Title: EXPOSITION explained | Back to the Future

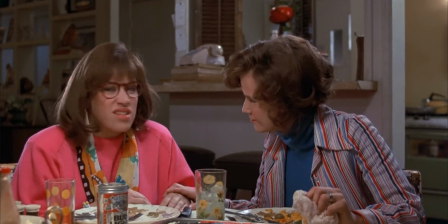4:52 Like the way I met your father. That was so stupid. Grandpa hit him with the car.
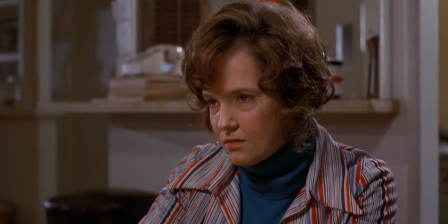4:58 It was meant to be.
Once again, it's important that we know this story,
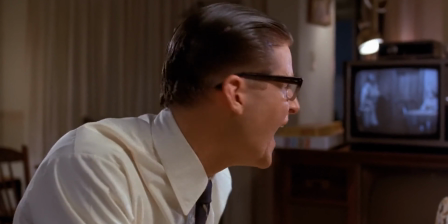5:03 so that once Marty goes back in time and messes it up in 1955, we know the consequences.
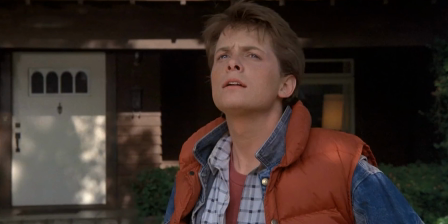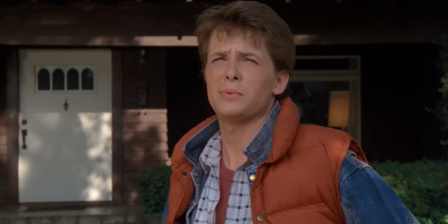5:15 He's a peeping Tom.
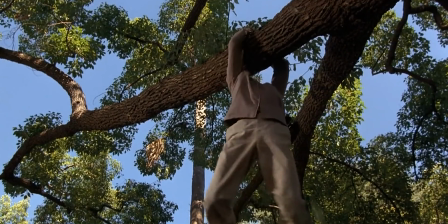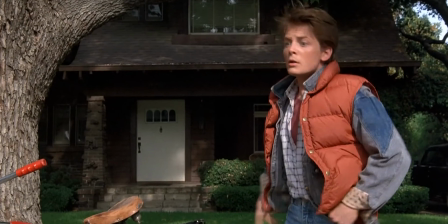5:23 Dad!
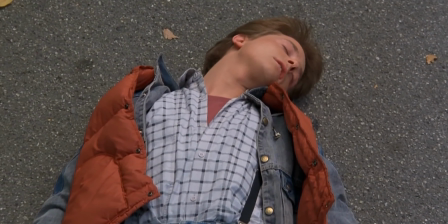5:29 Come on out here, help me take him in the house.
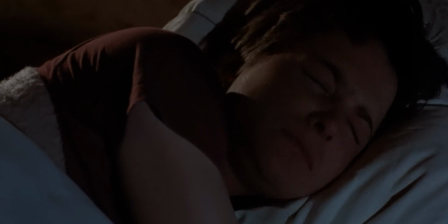5:35 Mom? Is that you? There
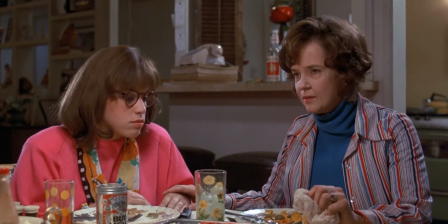5:41 Once again, this exposition is saved from being annoying to us because the children are also visibly and audibly annoyed by the story.
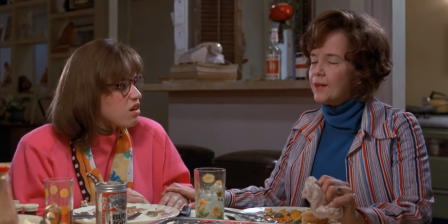5:48 They've heard it countless times. Furthermore, the mother telling the children the story serves a dual purpose.
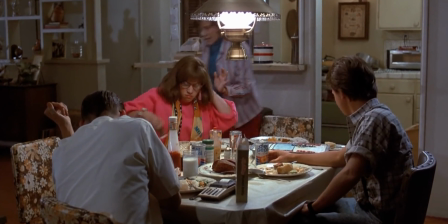5:54 First of all, it shows us that she's not exactly the most
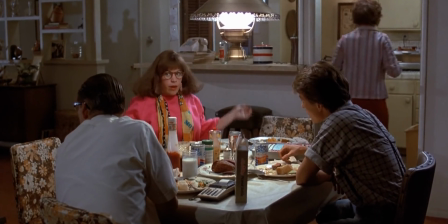5:59 eloquent or interesting conversation partner, but it also delivers this exposition for us.
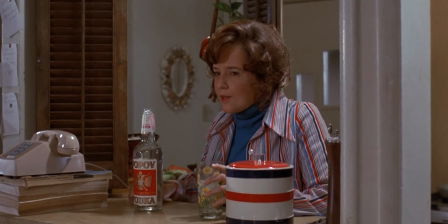6:05 The whole scene flows so naturally that we don't even stop to consider it. The exposition is delivered and commented upon in a way that feels natural to the characters.
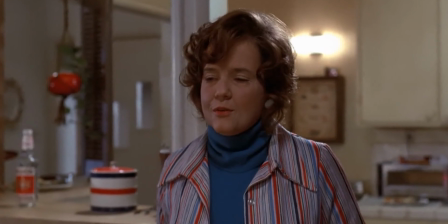6:13 And once again, it's all very tongue-in-cheek, which lends itself to the movie's tone.
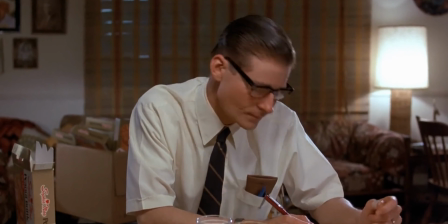6:18 That being said, I would wager that audiences in general are more likely to accept exposition if the film doesn't take itself too seriously.
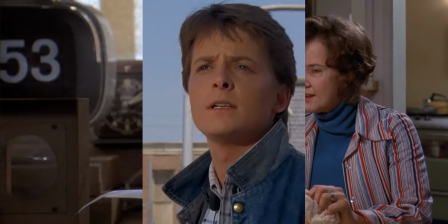6:27 So, what can we learn from Back to the Future in terms of delivering exposition?
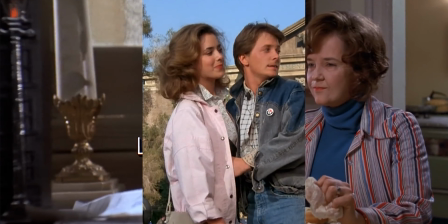6:32 First, convey as much information as you can visually, and let the audience try to figure out what it means.
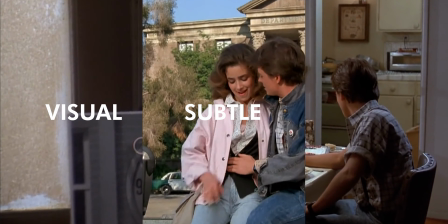6:39 Second, be subtle. Audiences hate on-the-nose dialogue, but they hate on-the-nose exposition even more.
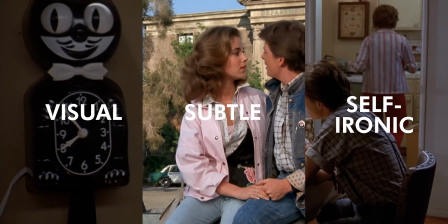6:45 And lastly, self-irony helps. By having the characters themselves be annoyed at the exposition,
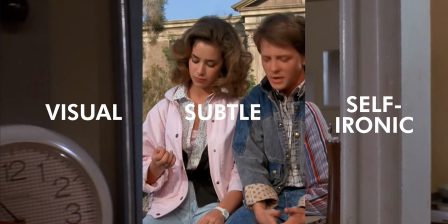6:50 the filmmakers are telling us in a tongue-in-cheek manner that this is exposition and they need it for the story to make sense, but one shouldn't take it all too seriously.
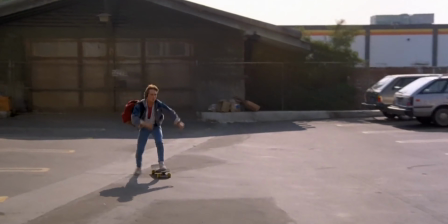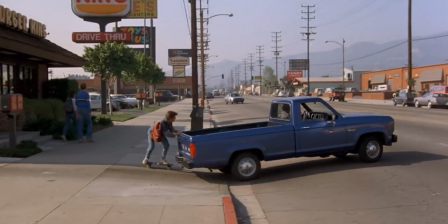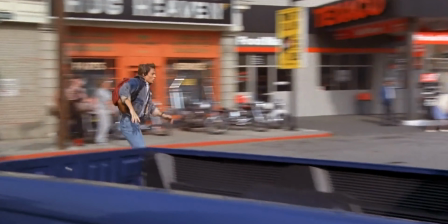7:11 But that's just my opinion. What do you think of Back to the Future's exposition? Let's have a discussion in the comments.
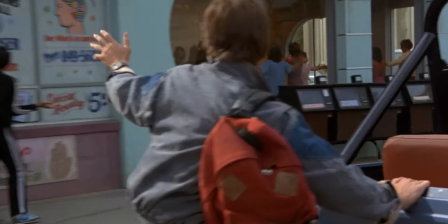7:18 I hope you learned something in this video or found it at least entertaining. If you like this sort of content, please consider subscribing to Stargazer Movies.
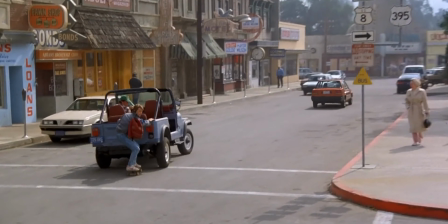7:26 I upload short films and video essays just like this one every Saturday.
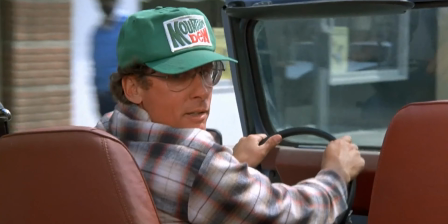7:31 Until then, I hope you have a wonderful week. I hope you're enjoying your summer, even though that might be a little difficult with the coronavirus restrictions at the moment.
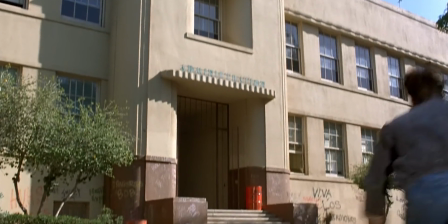7:39 I hope that's going your way. Until then, have a good one, guys. I'll see you in the next one. Bye bye.
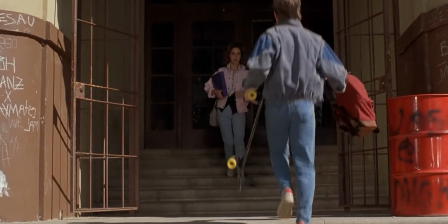7:46 Marty, don't go this way. Strickland's looking for you. If you get caught, it'll be four tardies in a row.